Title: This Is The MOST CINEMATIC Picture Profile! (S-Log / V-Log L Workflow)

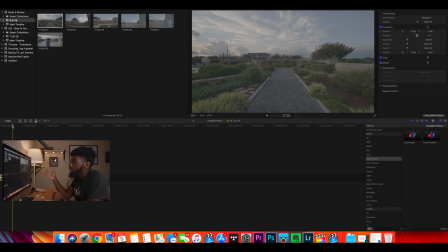[8:04]
And I shot this using Vlog on the GH5. And yeah, I mean, it's a pretty flat image, but it looks good.
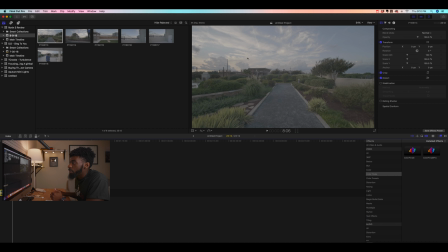[8:12]
It has all the tones within it. You can see it's no overexposure going on in the highlights, in the sky, and everything on the ground is here.
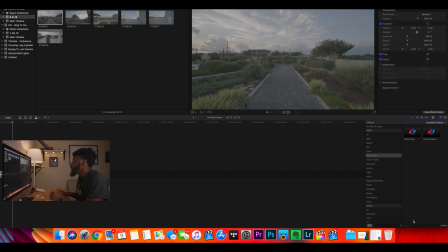[8:19]
So this is gonna be a perfect image for us to demonstrate this on. So first, let's just drag Color Finale on here.
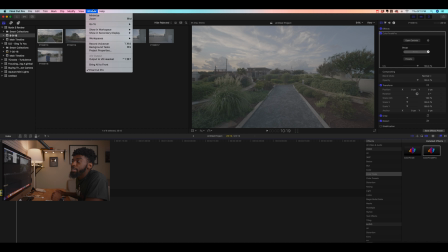[8:27]
And I'm gonna change my workspace up here at the top to color.
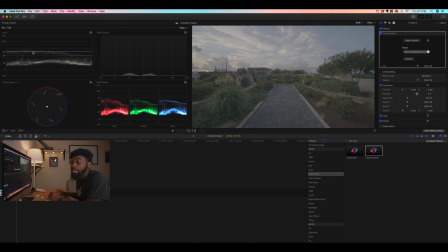[8:32]
And the reason why I wanna do this is I wanna utilize these graphs over here. So we have waveforms, we have vector scopes. It's just a really detailed place that I need for this color grading overview.
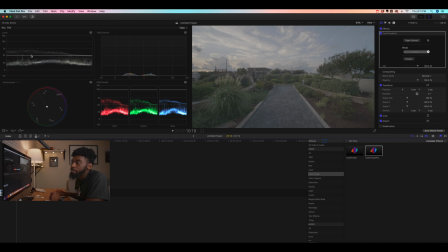[8:49]
So if you guys have no idea what vector scopes are or how to read vector scopes, not vector scopes, I'm sorry, waveforms, my bad. This is waveform right here. So 0 right here on this graph means it's pure black.
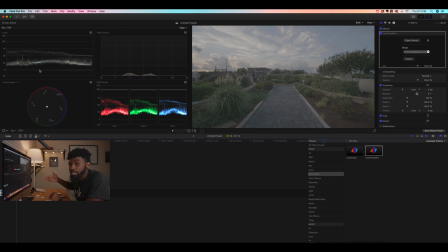[9:04]
Anything below this is gonna signify to you that the information is all the way gone within the dark tones. And 100 is gonna signify pure white. Anything over this is gonna signify to you that that tone is completely blown out and there's no information within the highlights or the whites.
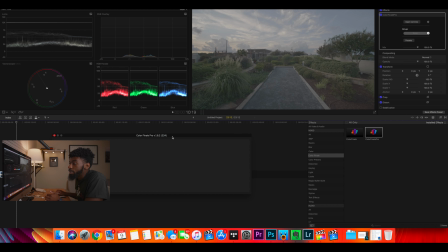[9:22]
So this is gonna be a good thing for us to look at because we want to make sure that we're not crushing out all the blacks and we're not, you know, blowing out all the highlights. Now, one thing to keep in mind with this is that this is all subjective, you know.
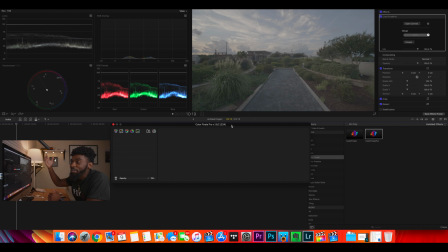[9:38]
This is just here to make sure that you don't delete any information that you will want to keep. At the end of the day, a look is dialed in by eye, so pay attention to this, but not too much to this. You're gonna dial in a look that you wanna dial in. So really simply, we're just gonna go in and do some really quick color correction.
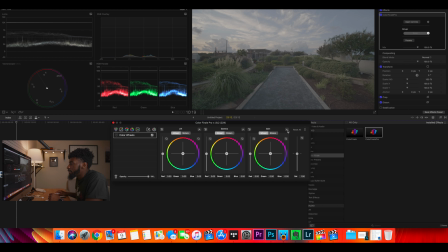[9:55]
It's just gonna get our tones to where we want them to be. So lift, gamma, gain, this is similar to shadow, midtones, highlights. Like I said, if you're using Lumetri, use that information right there to help yourself.
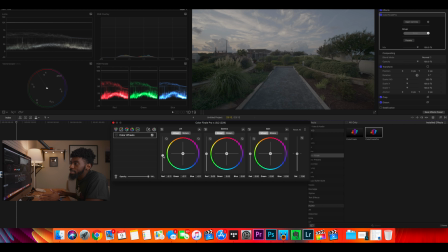[10:09]
So I'm gonna drop down the shadows, and I'm looking at the vector scopes just to make sure that we don't completely ruin these and take these all the way out.
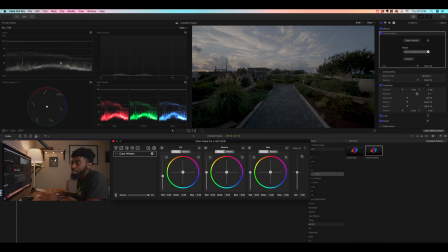[10:17]
You can see if we go down all the way over here within this left side, under 0 means that those tones are just gone.
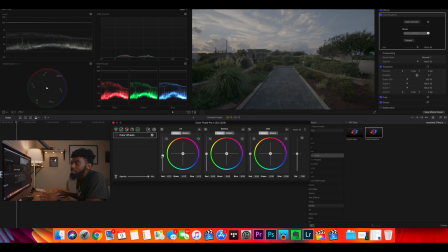[10:24]
So we're just gonna drag them close. I don't like to go super contrasty with a lot of my looks anyways. I'm just gonna put it right there. We're not gonna go super crazy. And with the sky, we're just gonna come up. I don't want my sky super close to white because this is a sunset, so I wanna keep a sunsetish look.
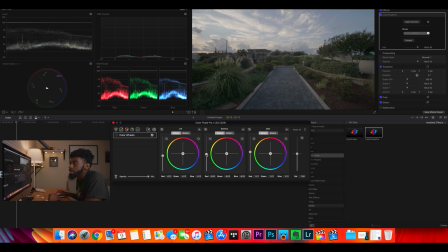[10:42]
I'm gonna bring the midtones down because I want this to be more of a low-key look. Bring the shadows and just play with this as much as you like. This isn't something that I'm gonna go super in detail with, but play with this just as much as you like.
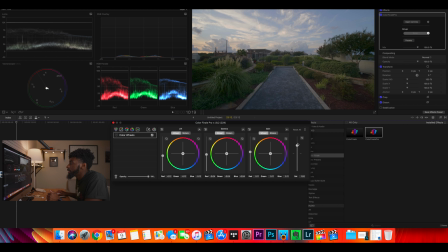[10:59]
I'm gonna up the saturation to get the colors in. This looks good right here for me. And yeah, this is a simple shadow midtone highlight adjustment. Now I'm gonna bring in some curves, and I'm gonna use the S curve to accentuate the contrast within the shot.
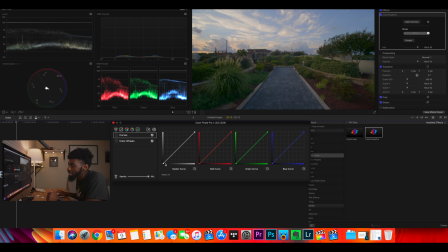[11:18]
So if you guys have no idea how to use curves, a simple breakdown of this is this point right here over here on the left side signifies the shadows. This point over here on the right side of the graph signifies the highlights. So I'm just gonna create a simple S curve, and it's just gonna bring our contrast out a little bit in the shot.
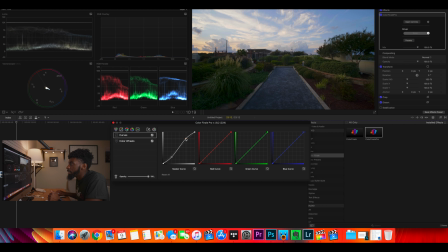[11:38]
Bring that down and bring the highlights up just to increase the contrast within the shot. If you look over here at the graph, you can see it's just stretching out the middle portions of it.
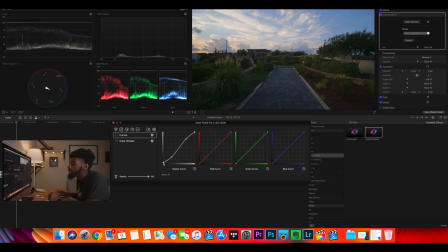[11:50]
And I'm gonna bring this point right here up just a little bit to put a little bit of a fade within the shot, just to give it a little bit of a filmic look, I guess. I'm gonna go back to the color wheels and bring down the saturation in the shot. And I think that this is good.